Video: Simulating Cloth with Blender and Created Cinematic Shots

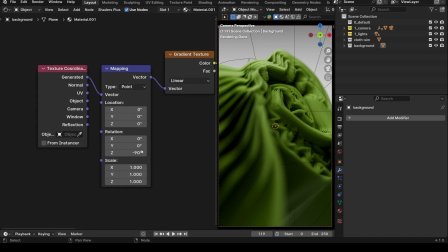So it's just a simple gray to a white, right? And I'm just controlling it a little bit, rotated 90 degrees. So it goes from dark to light on this shot.
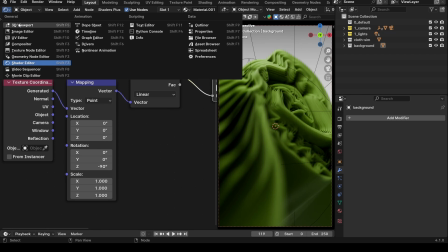And then switching over here, the material again.
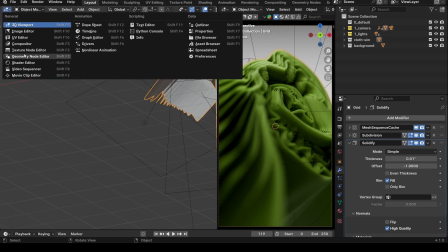Let me switch back to the shader editor. I forgot to show the material.
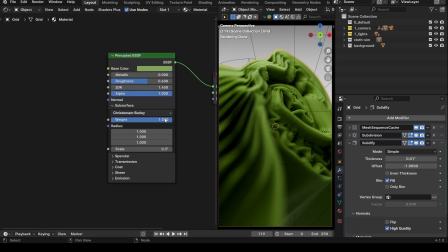So here for the material, again, I turn the roughness up,
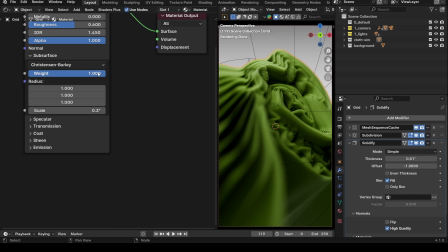use subsurface, set it to Christensen, put the weight up to 1, change all these to 1s to make them white.
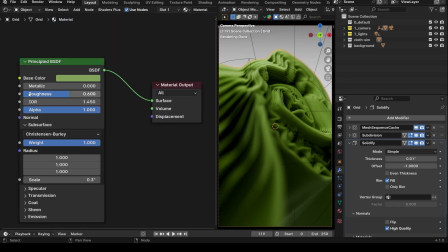The scale set to 0.3. What else do we have? Using a green color for this shot.
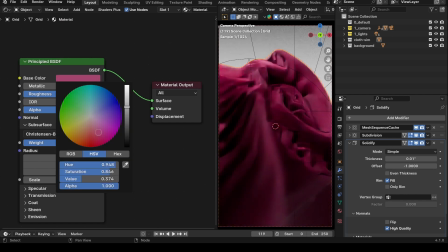I mean, if I want it, I can explore some other colors. It doesn't really matter.
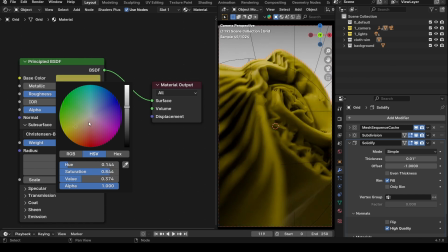Blue, turquoise, greens, yellows, right? Whatever I want, right? So we'll just go with a red, orangish red for now. Set it to that.
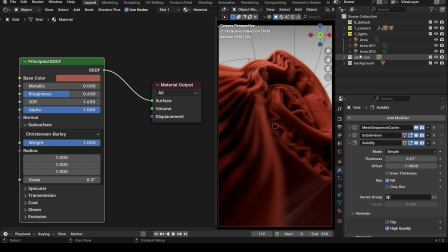Okay, so there's a color set, and then the lights. I have 3 lights in this scene actually, so I can walk you guys through my lights.
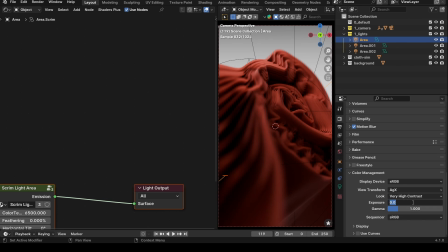Let me just turn up the exposure just for this video sakes. And so you go 0.25, maybe 1.
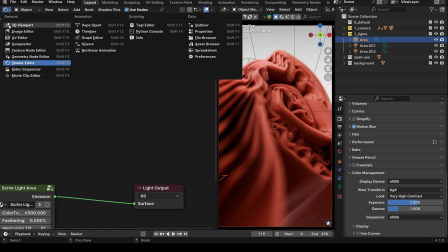Okay, we'll set it to that. That's nice. So let's go back to our 3D viewport.
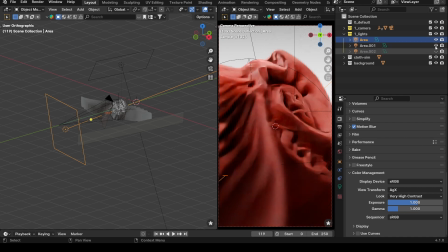So I got 3 lights set in this scene. Okay, so let's walk through them real quick. So again, same concept.
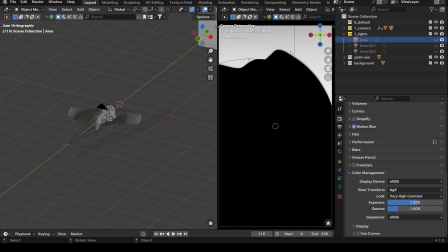Set up the background, light the background, whether it's emissive or you got a spotlight, and it's set so far back that the mesh is not being affected. And then now you add in 1 light.
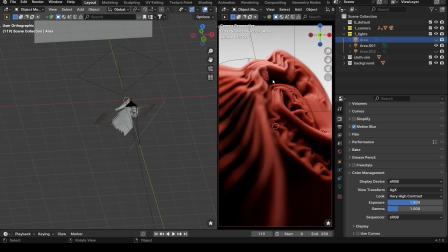Let's see, I think my key light was this one. Okay, so this was my key light, and I could have stuck with something like this, this is really nice already, but I wanted to add some more kicker lights into the shot. So I added some fill light here. So as you can see, this was in complete darkness in this section.
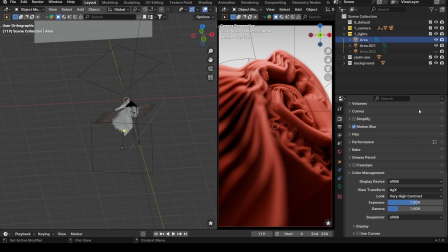And so I added a fill light on the opposite direction to fill in this area. And then I added a kicker light. Okay, so the kicker light was just to create a shape here so we could see the shape of this because it's a round shape.
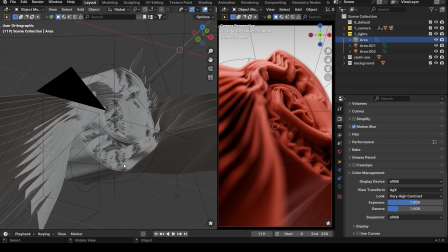So if we look over here, we're looking at this section of it, which is that round shape. So that's why I added the third light so we can capture that shape, because when we see it like this, that shape really disappears.
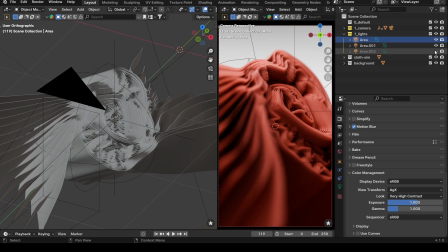It's just kind of a lit void. So I added a kicker light so that we can capture that shape, right?
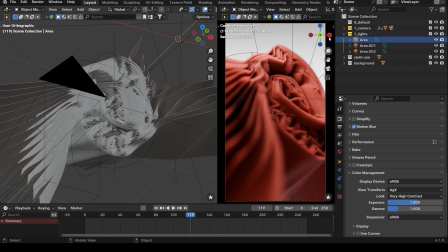And we can follow it all the way through the animation. And then going to my cameras, right? Same concept, created a focus point, added the focus point to the depth of field. My lens camera is set to 135,
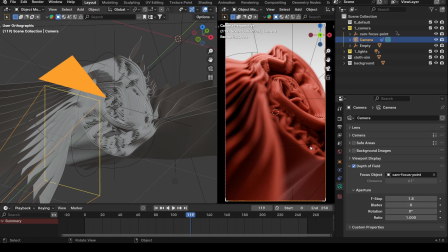and then f-stop is set to 1.8 to create a lot of depth of field and focus on one part of this mesh. And then that was it for the camera. And then I just set my focus point.
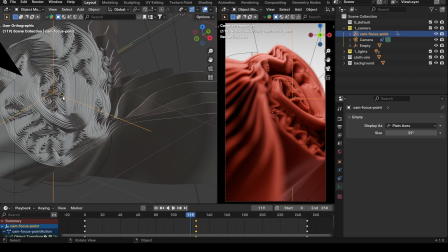So as you can see, my focus point here in this shot is set to the center of this cloth, which is what we're looking at here.
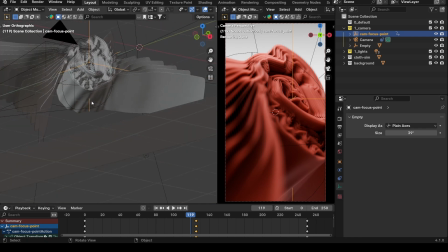So that's about it. You know, you can play with this stuff. Hopefully you guys can recreate this thing in Blender.
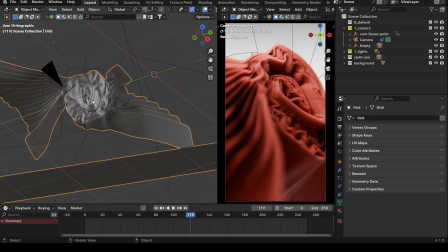Again, I give a lot of credit to SketchyVisuals' channel, who came up with this idea to create these cool cloth sims.
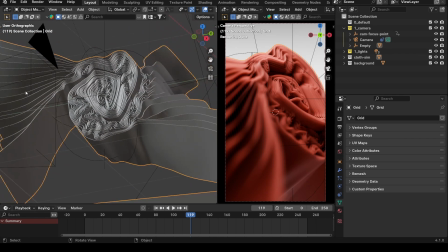And the beauty of this also is I have that other scene saved too, which is the simulation.
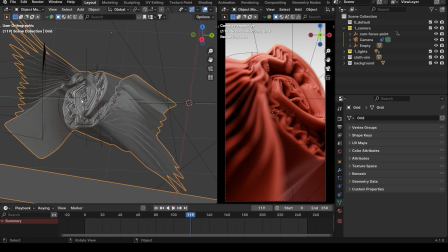And so being that I created that scene, I can always go back and reuse that scene to create different simulations. And I do want to go back and create different simulations. And so then I can just export new meshes and then re-import them, create cool shots.
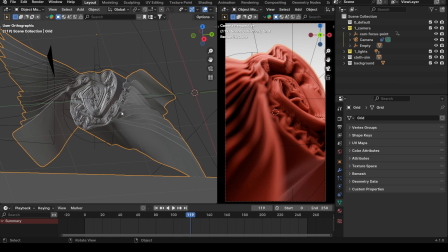I could probably get like 3 different shots just out of this one simulation here we're looking at now.